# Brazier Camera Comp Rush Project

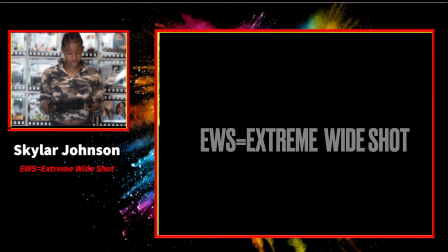7s
The EWS, Extreme Wide Shot, is used to show the subject from a distance or the area in which the scene is taking place.
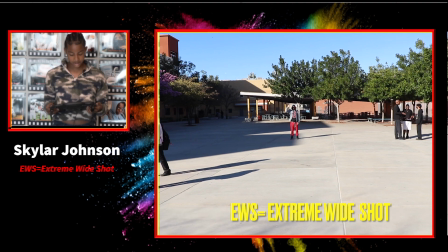14s
This type of shot is particularly useful for establishing a scene. This shot moves us from one location to another.
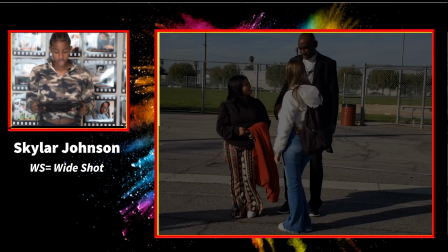25s
The WS, Wide Shot, usually follows up the Extreme Wide.
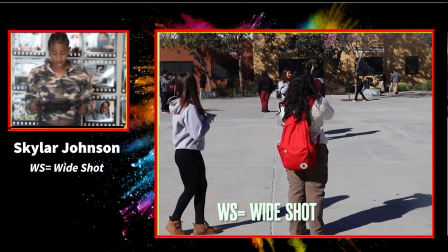30s
This shot to help set up the location, giving us more detail of where story is taking place.
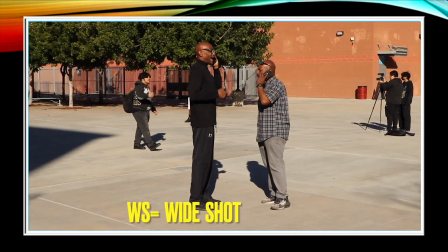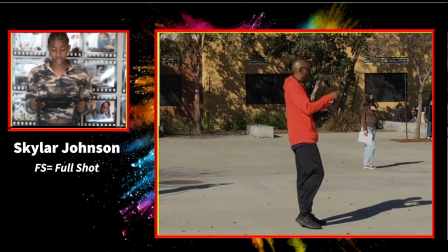43s
The FS, Full Shot, frames character from head to toes, with the subject roughly filling the frame.
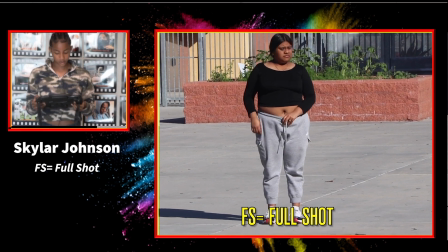51s
The emphasis tends to be more on action and movement rather than a character's emotional state.
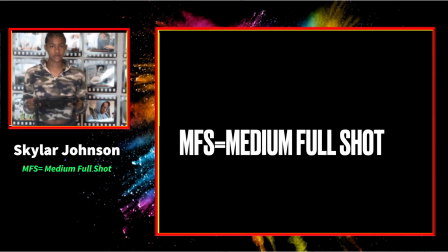61s
The MFS, Medium Full Shot, frames subject from the knees up.
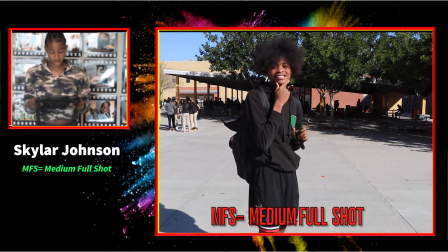66s
This shot is between full shot and medium shot.
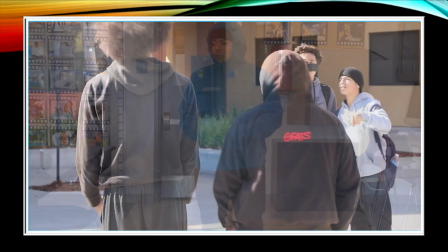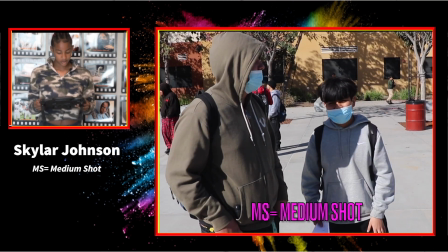77s
MS, Medium Shot, frames subject from the waist up. Most common shot used for general conversation and instruction.
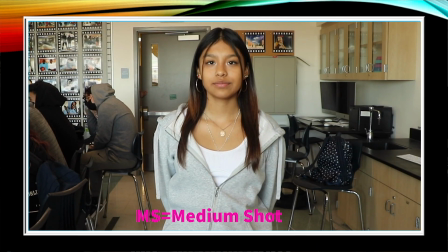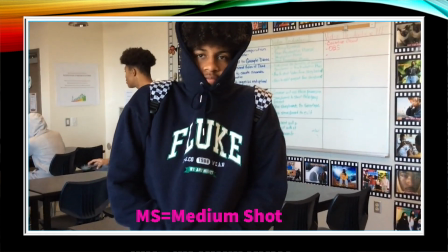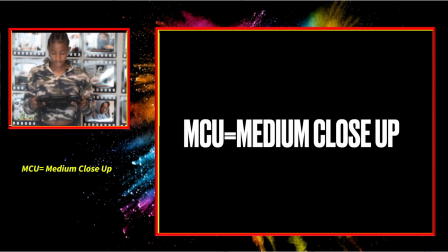95s
MCU, Medium Close-Up Shot, frames subject from the chest to the head.
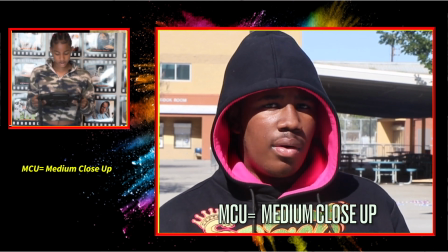99s
The medium close-up captures the subject's facial expression and body language while still leaving some background in the frame.
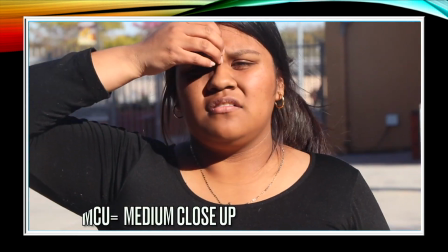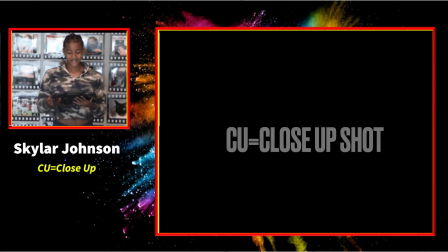112s
The CU, the close-up shot. A close-up shot is a camera shot in which most, if not all,
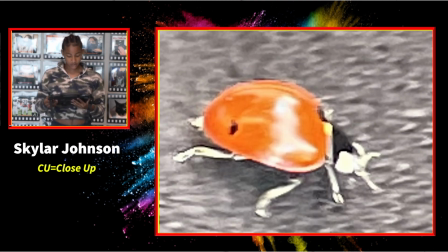118s
of the frame is filled with an actor's face or an important feature, detail, or object.
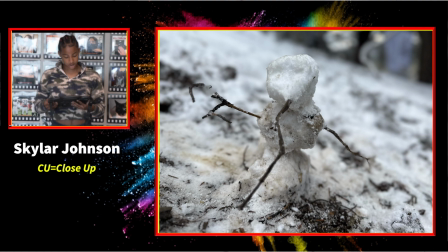125s
The main purpose of a close-up is to convey information. It's drawing attention to detail and information.
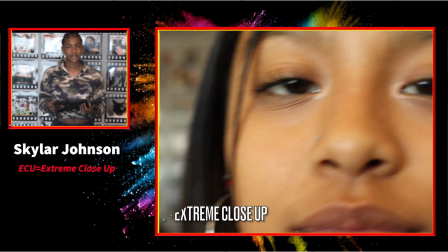132s
The ECU, aka the extreme close-up,
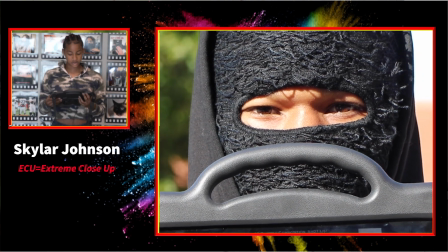136s
is a more intense version of a close-up shot, sometimes showing only the subject's eyes.
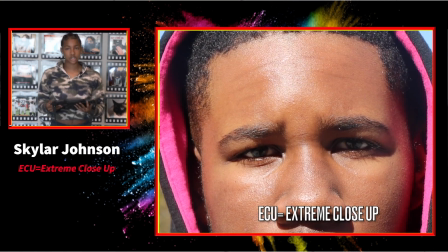142s
Extreme close-up shots from the subject tightly filling the screen with a particular detail such as the eyes or mouth.
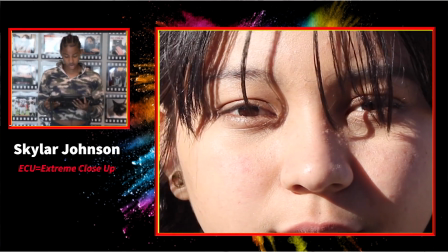149s
The shot is used to draw attention to a reaction.
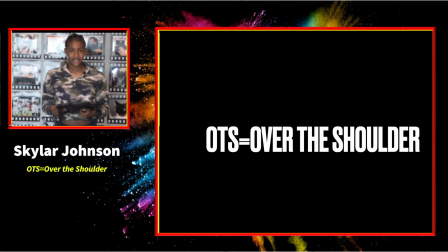156s
The OTS, aka the over the shoulder,
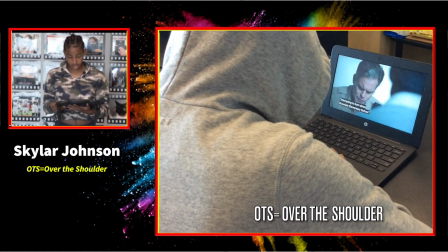158s
is a shot in which the camera is placed over an actor's shoulder in the frame while you capture what he or she is looking at or who they are talking to.
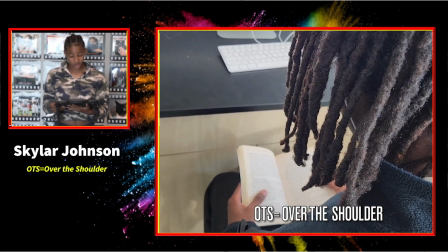167s
The purpose of the over the shoulder shots will suggest connection or understanding between the actor and the scene.
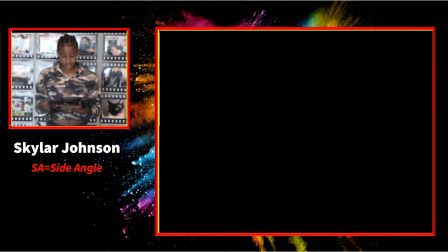176s
SA, aka the side angle. The camera is off to the side of the subject, but his or her body is turned away.
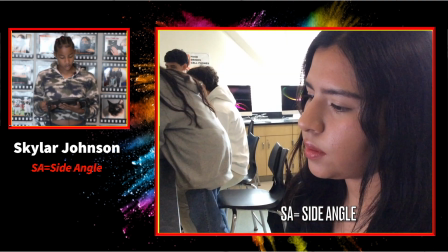184s
The side angle can work in one of two ways.
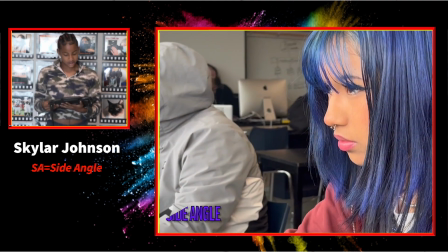188s
The subject is not looking at the camera, or the subject has his head turned to look at the camera. Hold on, let me just put this back.
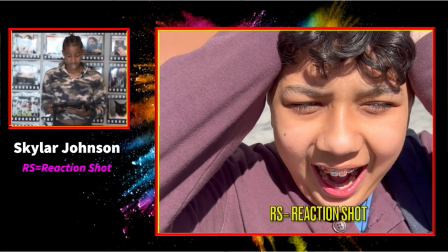198s
The RS, aka the reaction shot, is actually a close-up shot of a facial expression.
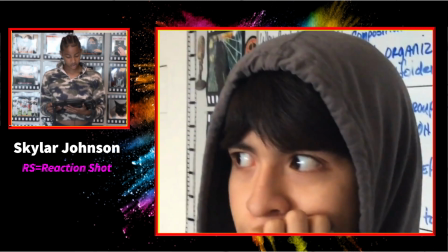204s
When an action takes place on a screen and then cuts to a separate shot
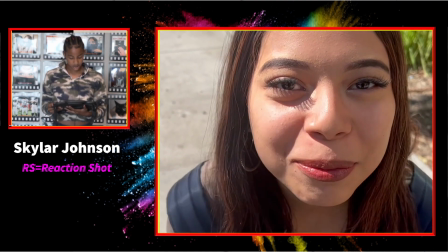209s
that allows the viewer to see the reaction to this action from others actor in the scene.
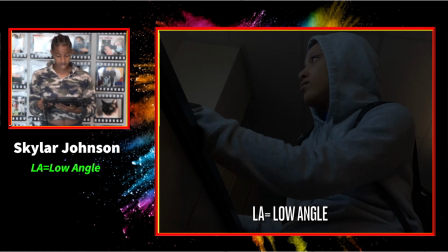214s
The LA, aka the low angle, is positioned low on the vertical axis, anywhere below the eye line, looking up.
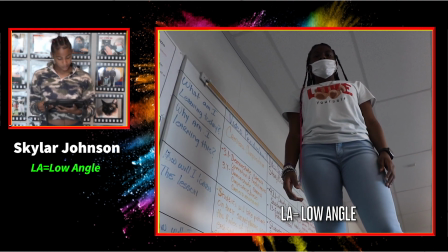222s
This camera angle creates a dominant effect. The camera points upwards, usually making the subject or setting seem grand or threatening.
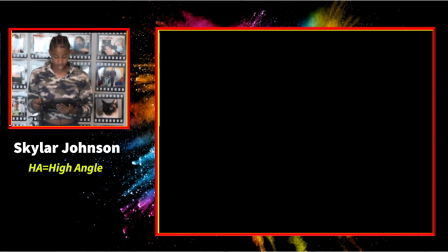230s
The HA, aka the high angle, is a filming technique where the camera looks down at the subject from above.
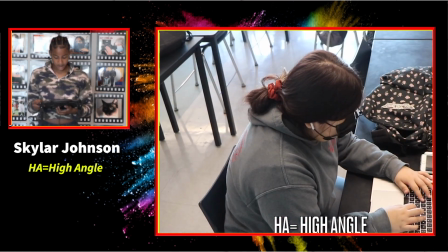237s
When you see someone or something from a higher perspective, it makes the subject seem smaller.
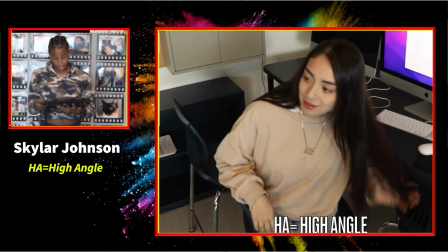242s
High angle shot looks down, making the subject look vulnerable or insignificant.